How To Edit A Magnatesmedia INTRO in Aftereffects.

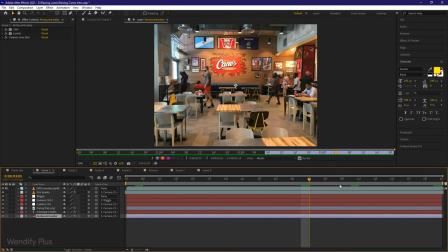We do have the text or the word. And then lastly, we do have the image of Raising Cane restaurant.
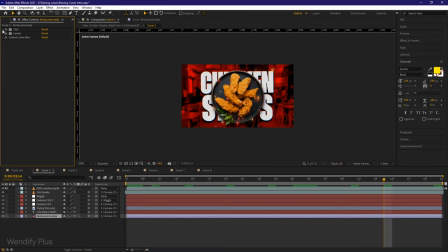Starting from behind, you're seeing the image of the restaurant. Inside it, we do have the tint effect and we have the levels effect. So this levels effect is the one which is controlling the contrast. This is what is controlling the color. And now, camera lens blur. So followed by the word chicken strip.
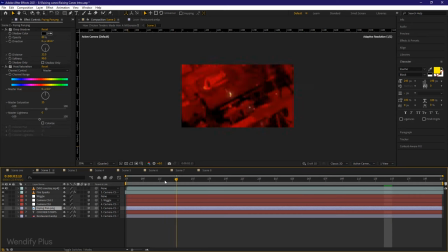So when you look at this, you're seeing that chicken, the word just shows itself. For this, I used an effect called typewriter. It is having just words, not letter by letter.
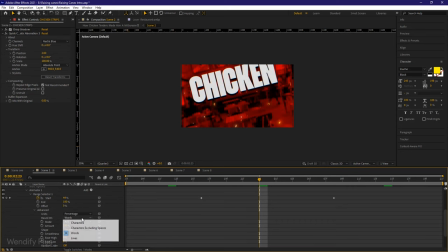We go here down in advanced, and instead of characters, we try to use words.
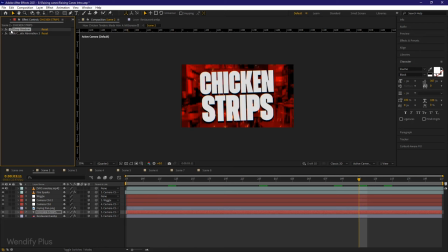But then in the text, we do have effects. Effect number one is drop shadow, and a third party plugin, which is the quick chromatic aberration,
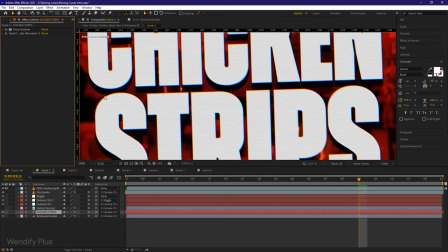which is creating this RGB split which you're seeing right here.
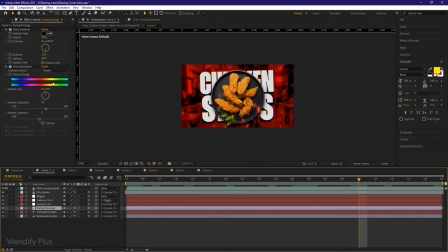The next part is a frying pan. There is nothing fancy about the frying pan. It is just a drop shadow on it, and then with a hue and saturation. But then this layer, what it does, it's just increasing the saturation so that these chicken strips look yummy. Here we also have the fire sparks.
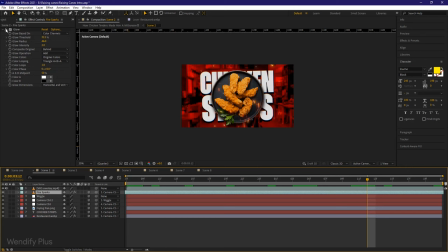Originally they're not glowy as this, but then since we added a glow effect, that's why you're seeing them glowy like that. Also decided to put their blending mode to screen so that black is transparent.
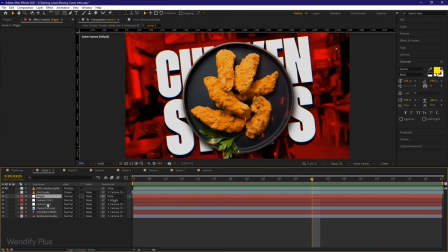So for the animation, unlike the first scene, we only have null objects. So when you're using the null object without the camera, you have to actively parent the camera to the objects.
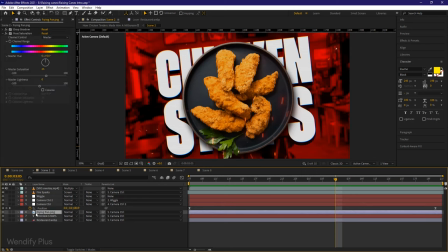So what we did, we had to go to each and every layer which I want to control with this null object,
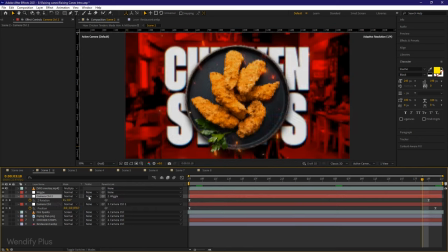and then I look for that particular null object and then I parented it to it. Basically, camera 2 is controlling the rotation and camera 1 is controlling the position.
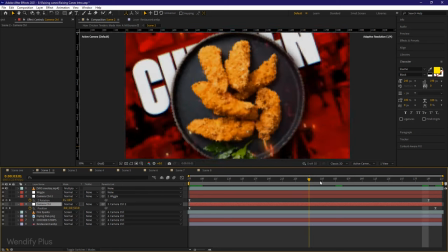As camera 1 is zooming out or moving backwards, camera 2 is rotating.
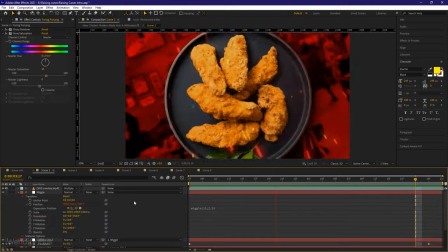Also, we do have wiggle. It is the same wiggle as I explained earlier, but then for this, the values are slightly different.
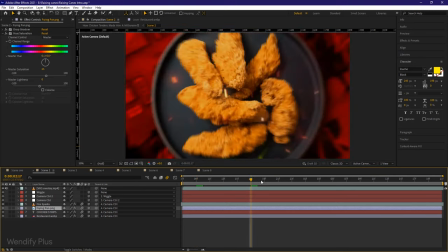And also, you will need to apply the motion blur to give it that actual look of movement and make it believable to the human eye.
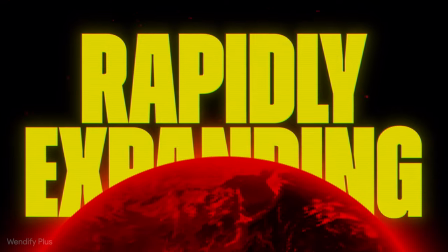I guess I'll see you in the second two scenes.